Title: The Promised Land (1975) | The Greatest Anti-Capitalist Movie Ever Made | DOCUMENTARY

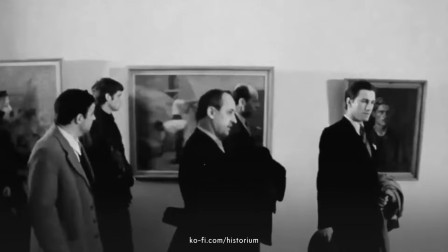Artists of all sorts had to maneuver through these circumstances, and Wajda was no exception.
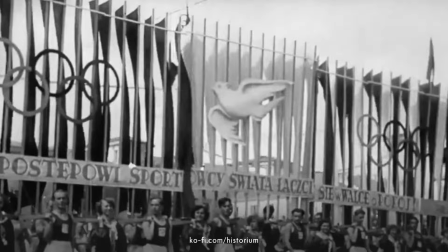The Promised Land was an excellent chance to create a cinematic adaptation that would appeal to the government's taste.
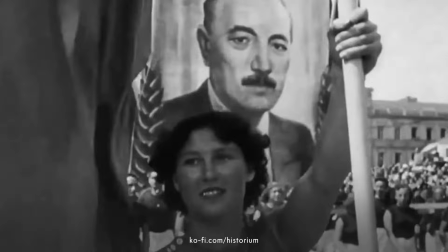The biggest enemy for the communists was the capitalist system,
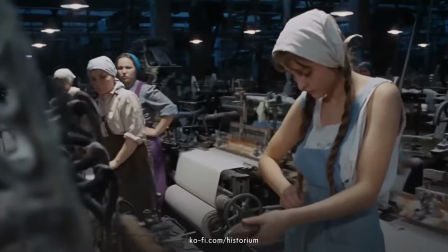and a display of the most despicable sides of it was worthy of support.
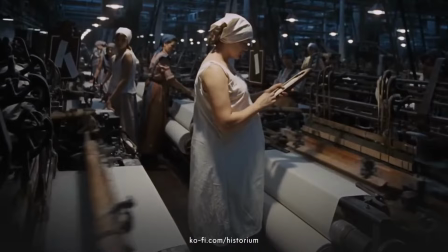While the novel wasn't intended as a political manifesto, Wajda added a strong emphasis on the working class struggle.
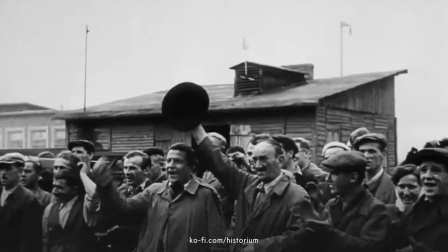As you might guess, the working class people were the backbone of every communist state.
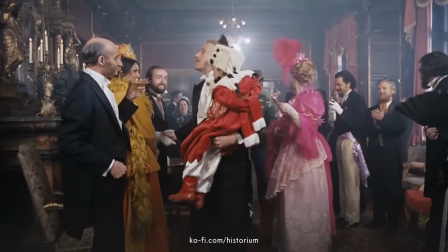Wajda showed a dark contrast between the rich and the poor.
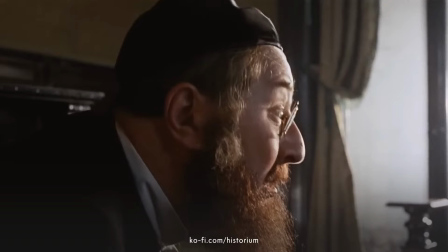The viewer in the cinema could observe how the characters lose their human side in a cold pursuit of wealth.
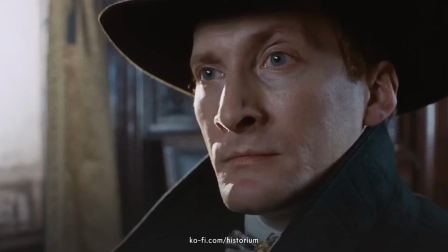The Promised Land became a win-win situation for both sides.
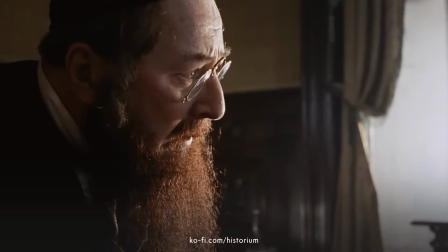Censorship and propaganda machine got a quality movie that fit the ideological narratives,
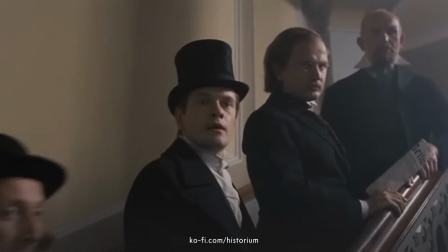and Wajda got a ticket to make a more rebellious movies.
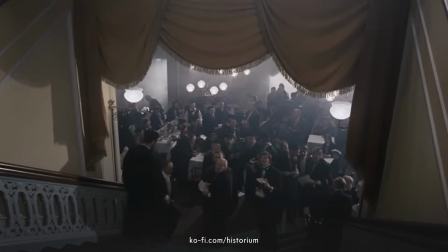The release of The Promised Land became kind of a turning point in his career.
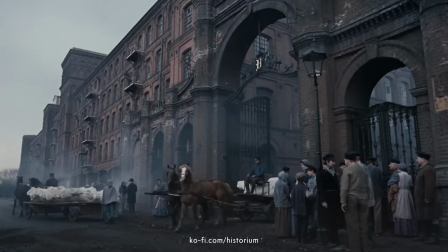One of the things the movie earned praise for was the authentic atmosphere and sights of the late 19th century Lodz.
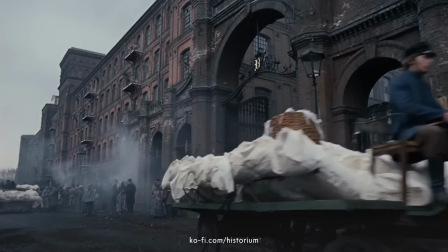Thankfully for Wajda and the filming crew,
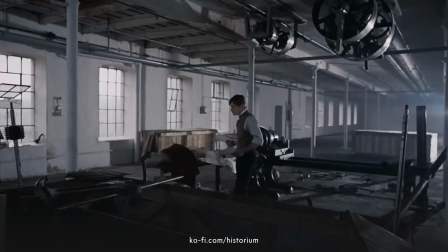the two world wars did not destroy some of the finest industrial and residential buildings in the city.
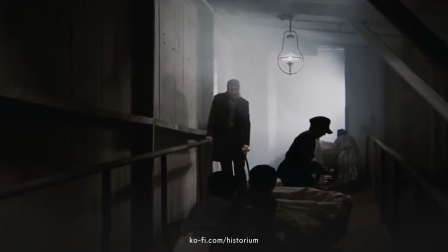Since the necessary buildings remained untouched,
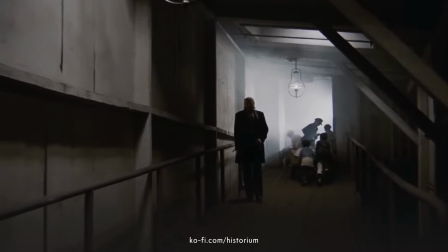the viewer could enjoy authentic scenes of the dark and gloomy factory buildings where the workers sought their promised land.
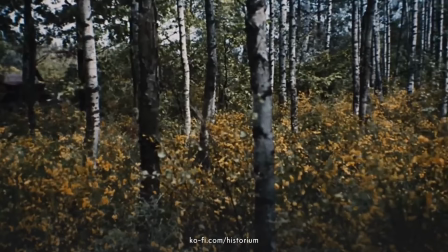The filming process began in February and was finished in June,
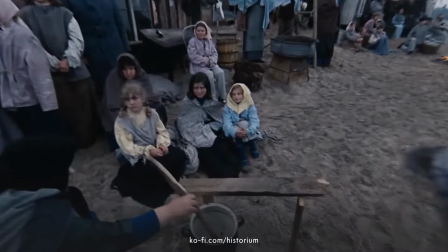so viewers can see some truly dystopian and depressive shots throughout the movie.
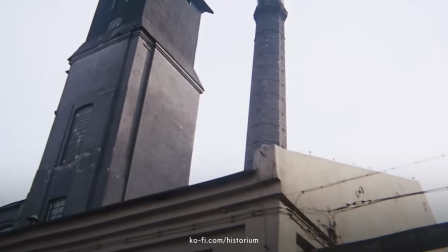Grey skies and streets, and a heavy atmosphere of hopelessness.
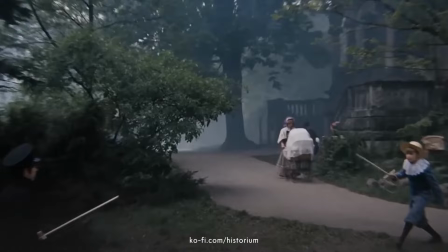Wajda could also easily display a stark contrast, displaying the luxury apartments of the Lodz millionaires.
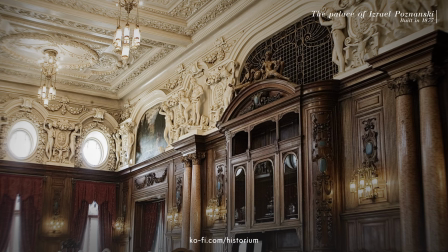The beautiful palaces of Israel and Karol Poznański and Karol Scheibler can be seen in the movie.
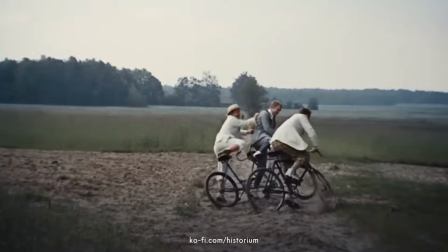Among the other locations where some of the scenes were filmed was the small village of Kraszów.
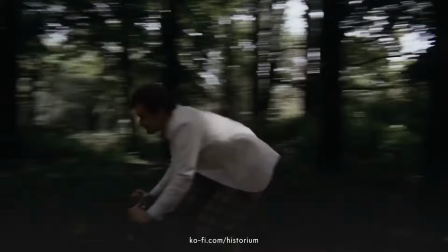It is located 25 kilometers from Lodz.
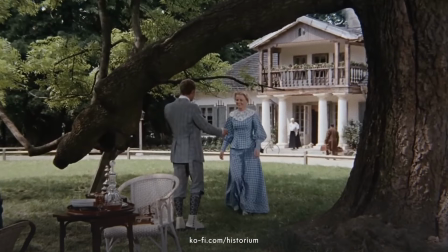The scenes with Borowiecki's family manor in Kurów were filmed in this location.
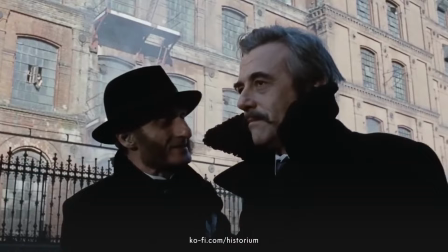The manor is surrounded by calming sights of nature, seen in the opening sequence of the movie.
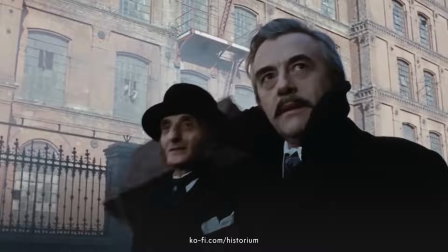The work on the design of costumes was also done with great accuracy.
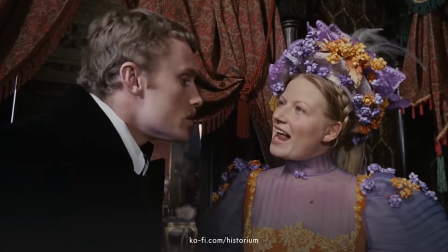When you watch how the characters are dressed, you can easily distinguish their social status,
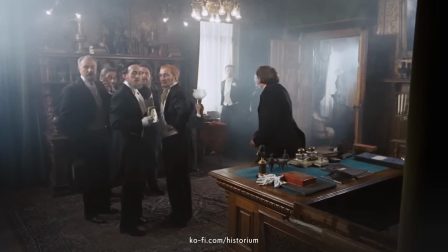and sometimes, even their ethnic background. Especially, when it comes to the wealthiest citizens of Lodz.
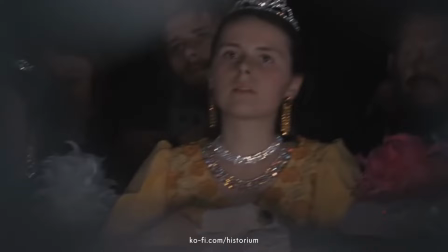The scenes, displayed at the theater, were a symbolic showcase of all the nobles,
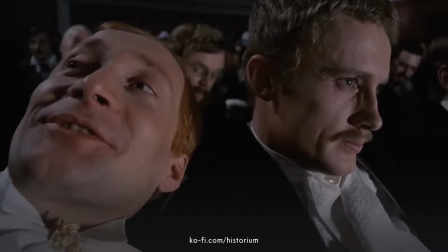millionaires, and ambitious entrepreneurs, like Borowiecki, Baum, and Welt.
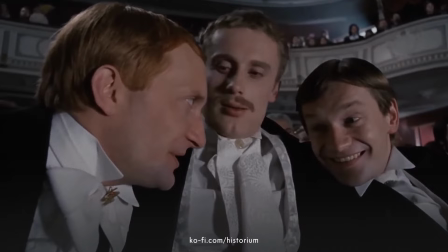The eccentric trio also takes notice, and points it directly to the viewer, during the spectacle in theater.
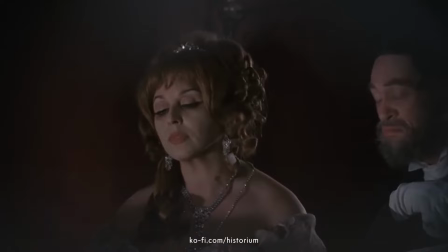They speak about the large amounts of money the Lodz millionaires own, and how expensive diamonds they purchase for their wives.
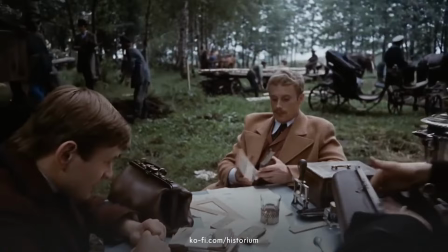Money is what drives life around the city.
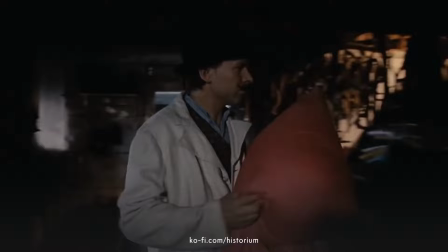It's the dream, goal, and obsession of Lodz, no matter what social class we think of. While the overall reaction from the audience was positive, due to its dynamic and realistic depiction of late 19th century capitalism,
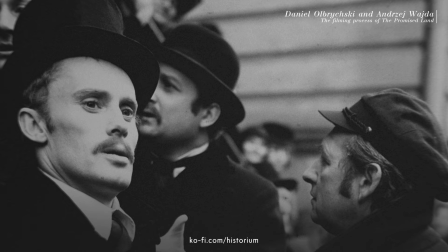some criticism and controversy arose abroad.
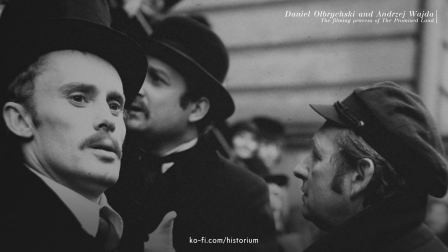Wajda himself hoped that The Promised Land will earn recognition in the United States.